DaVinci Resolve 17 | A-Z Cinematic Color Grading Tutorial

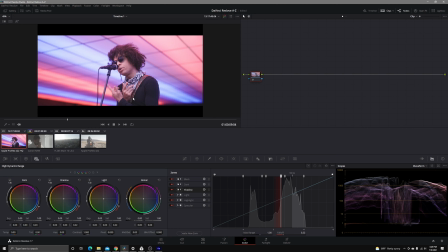[4:06]
I had him wear white and black because those are neutrals and it's not going to complicate our scene too much, and we have control over other variables. So where we're going to end up creating a look here is going to be with the LED ceiling that we can change the colors of,
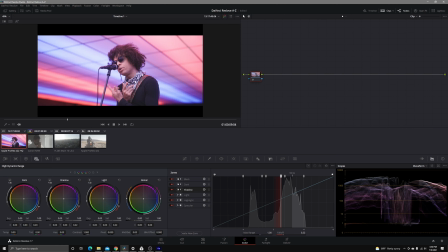[4:21]
the intensity of, and the lighting of, right? So he's actually being lit by a white light, and then I was able to change these colors to get them as close as I wanted. Why did I choose these colors? Well, if we take a look at our vector scope, we have about 3 colors next to each other.
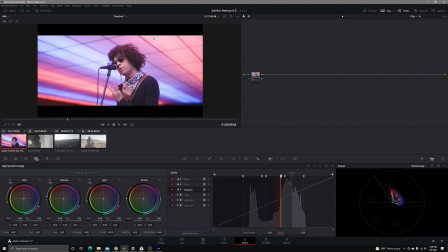[4:36]
That is the definition of an analogous color scheme. And I want it to go with these colors because I feel like they're gonna add enough color contrast to also separate him. But we're gonna break this rule a little bit. We have our 3 colors, right? We have our red, we have our purple, and our blue, as we can see listed here and on our vector scope.
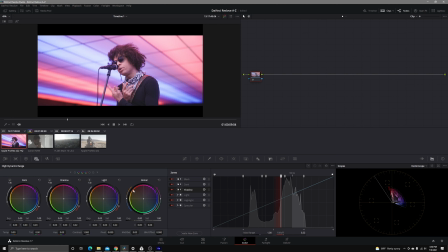[4:53]
But we also have his skin tones, which are gonna fall on this orange red. That to me is a different color. And what we also are gonna do here in this little strip, I'm gonna push this to teal. Why am I gonna push this to teal? Because it's going to be the perfect complement to his skin tones, right? So once I go in and adjust his skin tones where I want them,
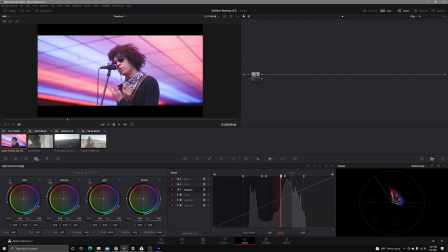[5:11]
I'm gonna go ahead and work on this ceiling to make it pop a little bit more and then just to add that contrast where his head is at right there. That way, even though we have a lot going on, it's not going to be too busy that we lose sight of him, but it will look pretty dope.
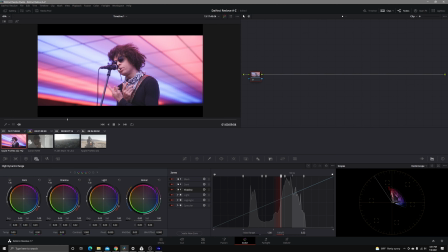[5:27]
Yes, this is Batman's garage. Yes, this is where Lady Gaga shot Bad Romance, Katy Perry shot 365, Popsicle LA. I love this studio. So let's go ahead and start with our actual grading now. So node 1 is always going to be our initial exposure corrections.
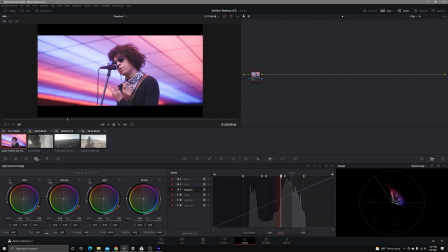[5:43]
So just kind of getting us a nice starting point, and then I'm also going to go ahead and do any temperature adjustments here since node 1 has the most information. So the first thing that I'm noticing, we're going to get our waveform up and we're going to make sure that we're in the Y tab and our extents are on so we can see our top and bottom values.
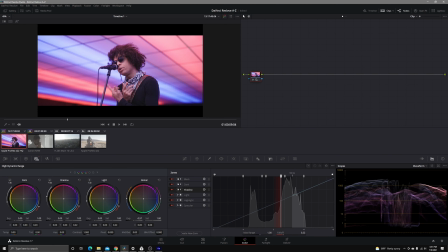[6:00]
I'm going to bring down the exposure just a little bit because it is a little bright for me. And so I always start with the global to get myself exactly kind of where I want to be. I'm gonna back off of that just a little bit. Now the thing to keep in mind again with the HDR wheels is that we want to be very conservative with some of these movements.
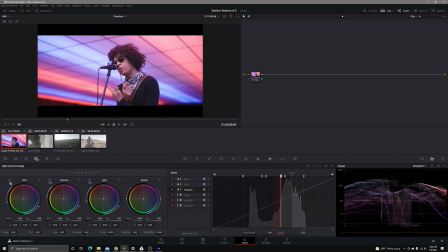[6:19]
The nice part about these is we can individually see the ranges that we're affecting. So I know I'm affecting this region in the lights, this region in the shadows, this region in the dark, so on and so forth. Just keep it very conservative. Now, I want my dark values, my blacks, I want them to almost be black on an LED display.
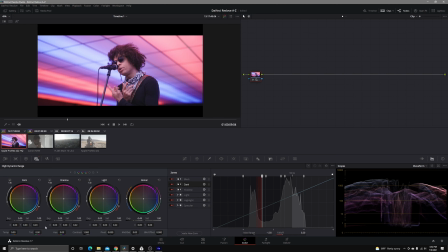[6:37]
So that means they need to come down to around the 0 nits mark, but we don't want them to hit 0 because then the LEDs on the TV or on the display will turn off. So I'm gonna use my shadows and I'm gonna bring those down just a smidge. About half a stop is where I'm thinking about bringing those down, so right about there.
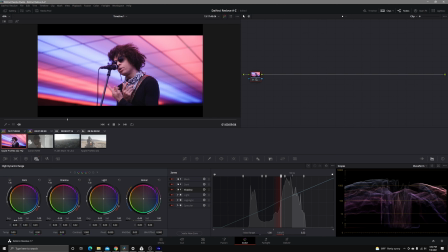[6:56]
And then for my darks, I'm gonna bring those down just a little bit too, just to affect that bottommost region right there. Okay, so before and after of what we have going on so far, you see we added that contrast in.
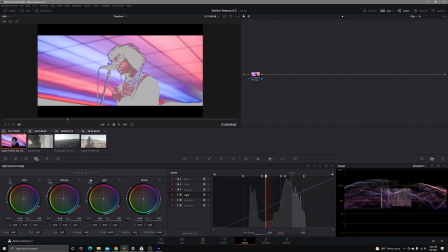[7:10]
Now on the lights, I'm gonna bring those down just a little bit too. I'm not gonna mess with the highlights because I don't wanna affect too much of the ceiling. I wanna work with that independently. So again, I'm just trying to get this starting point going.
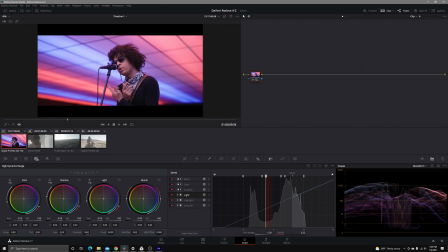[7:22]
And so in these lights, I'm gonna bring those down a little bit more than half a stop because I don't want this to be overly punchy.
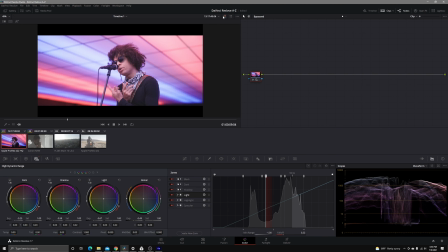[7:29]
So do you see where we're at right now? We've got this very, very nice starting point with everything going on,
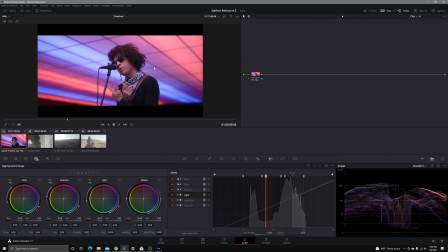[7:36]
and all this information is coming in around 1,000 nits, which is where we want it to be. The other thing that I noticed is that this scene is very magenta, so I'm gonna go ahead and add in a little bit of green to get us to where I wanna be,
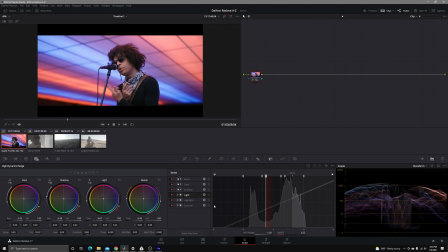[7:51]
to get a nice looking skin tone. So this is exactly a very nice starting point. Now you might be like, well, it's looking a little dark now. This is where we go in and we really kind of remap that exposure. That's what I call my node 2 is my exposure remapping. I love calling it that. Don't ask me why.
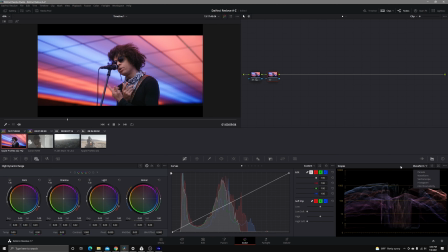[8:08]
But from here, what we're gonna go ahead and do is we're going to add in the values that we want using our curves tool here. So from here, first thing I'm gonna do is I'm actually gonna increase the mid-tone detail because I want this to pop just a little bit more.
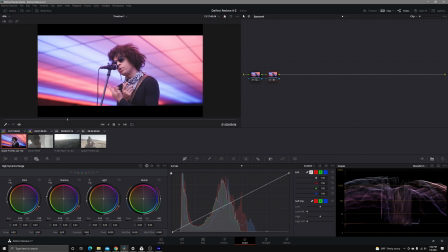[8:25]
It does something crazy with the skin tones, but we'll come back out and fix that. So you can see that adjustment here. It just adds a little bit of definition. And then I'm gonna push up just a little bit on that exposure, but then I'm gonna bring down this very, very bottom region of the blacks right here.
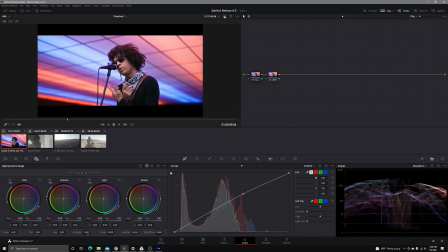[8:43]
Just a little bit. Just a little bit. I'm also gonna go back to this one and increase my saturation just a little bit. And so now I feel like we have a very nice starting point.
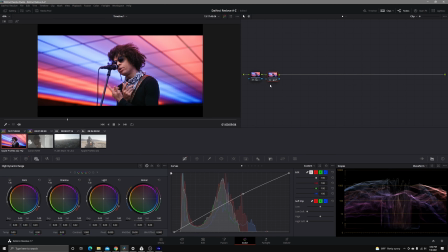[8:59]
This is a very subtle change, but it was a change that I feel like is needed to really get this scene to pop and stand out a little bit more. And so we can get that attention on his face exactly where we want it. I don't want to go too hard. I'm gonna bump that up just a little bit more. And I chose this, remember, these tools are all the same here, guys.
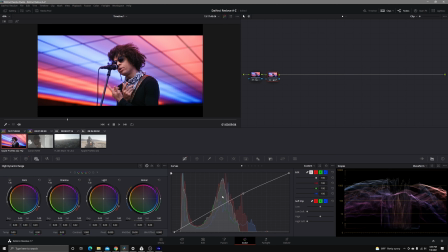[9:18]
The reason why I chose the curves tool is because it's allowing me to get to my point a little bit quicker. This is the tool that is going to be the quickest and the most precise when it comes to control because it's basically an exposure ramp. blacks to whites, shadows, midtones, and highlights in the middle, and you just choose exactly where that is.
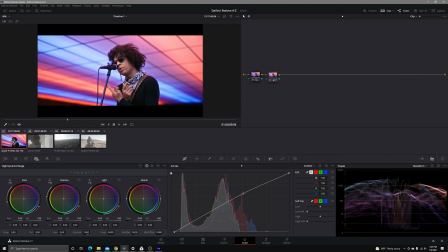[9:35]
So I know his skin tones sit kind of in this upper region already, especially when we're looking at it on the waveform, we can see with that indicator that it is in the upper region. So that's all I'm doing right there. It's just making sure I bump up that corresponding value. Now the next thing we're gonna go ahead and do is we're gonna key out the skin, right?
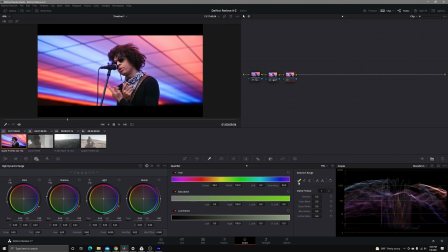[9:53]
Now, this is where I said we're gonna undo some of what happened. So we're gonna go into our qualifier tab here. And I'm gonna click on his skin tones right there.
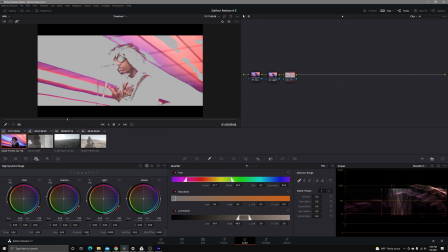[10:02]
And then we're going to really narrow down exactly what it is that we want. So I just want the orange of his skin and some of his lips. And then make sure we're just getting all corresponding parts of that.
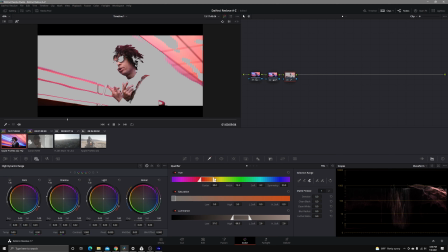[10:20]
I'm gonna actually go back and undo that. There we go, right about there. And it's okay that we're pulling in some other parts of this image. That is completely fine. That's to be expected.
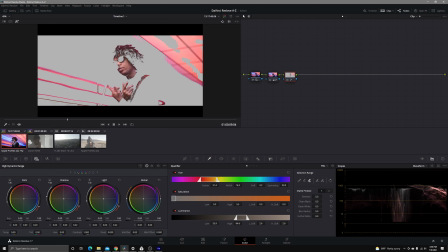[10:38]
And I can always come through and change this mask if I need to, right? But I don't think we're going to need to right now. The only other thing I'm gonna do, because we have these sharp edges, is I'm gonna blur the radius by quite a bit. I'm going to do a little bit extra. Now, you may be like, Sydney, this isn't a clean mask.
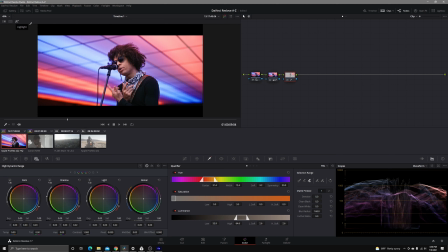[10:57]
Don't worry, you're not going to be able to tell really at all because it's gonna be very minor shifts, and that's actually motion blur right there. So that's what we have going on there. Now, how do I approach skin tones?
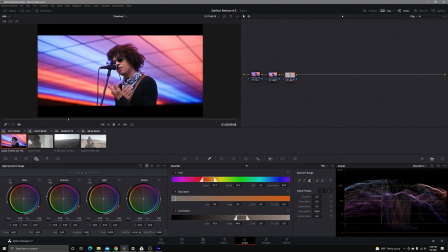[11:10]
Well, the first thing we're gonna do is we're gonna take away that mid-tone detail that we put in to just the sky over here and the whole image. We have 55 here, so let's do minus 55. So that his skin now looks pretty nice and neat.
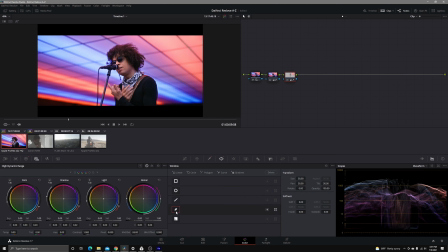[11:25]
If you are new to grading skin tones, I would go ahead and advise that you put a mask over the skin, a power window, turn on said power window right there.
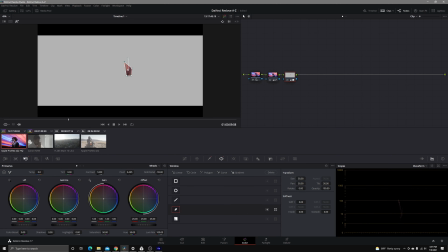[11:39]
If it's not showing up, simply go to your gamma or your regular primary wheels, move the gamma tab and reset it. Looking at our vector scope, I already knew he was pushing towards magenta, so I'm going to use the offset to correct it back on towards that line,
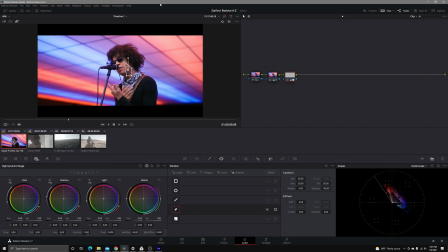[11:55]
and then I'm going to go ahead and in the shadows add in some blood flow. That's the simplest way that I'm going to be able to explain skin tones. Now, I don't rely on that line anymore, so I'm just going to turn off that power window and turn off the mask so I can see what's going on.
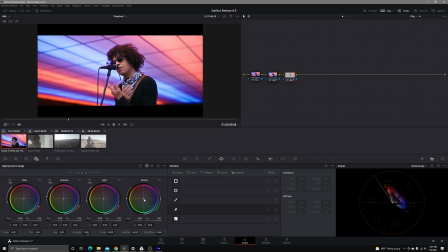[12:09]
But you would keep that on in the event that you were going to end up grading, and watch as you make those adjustments.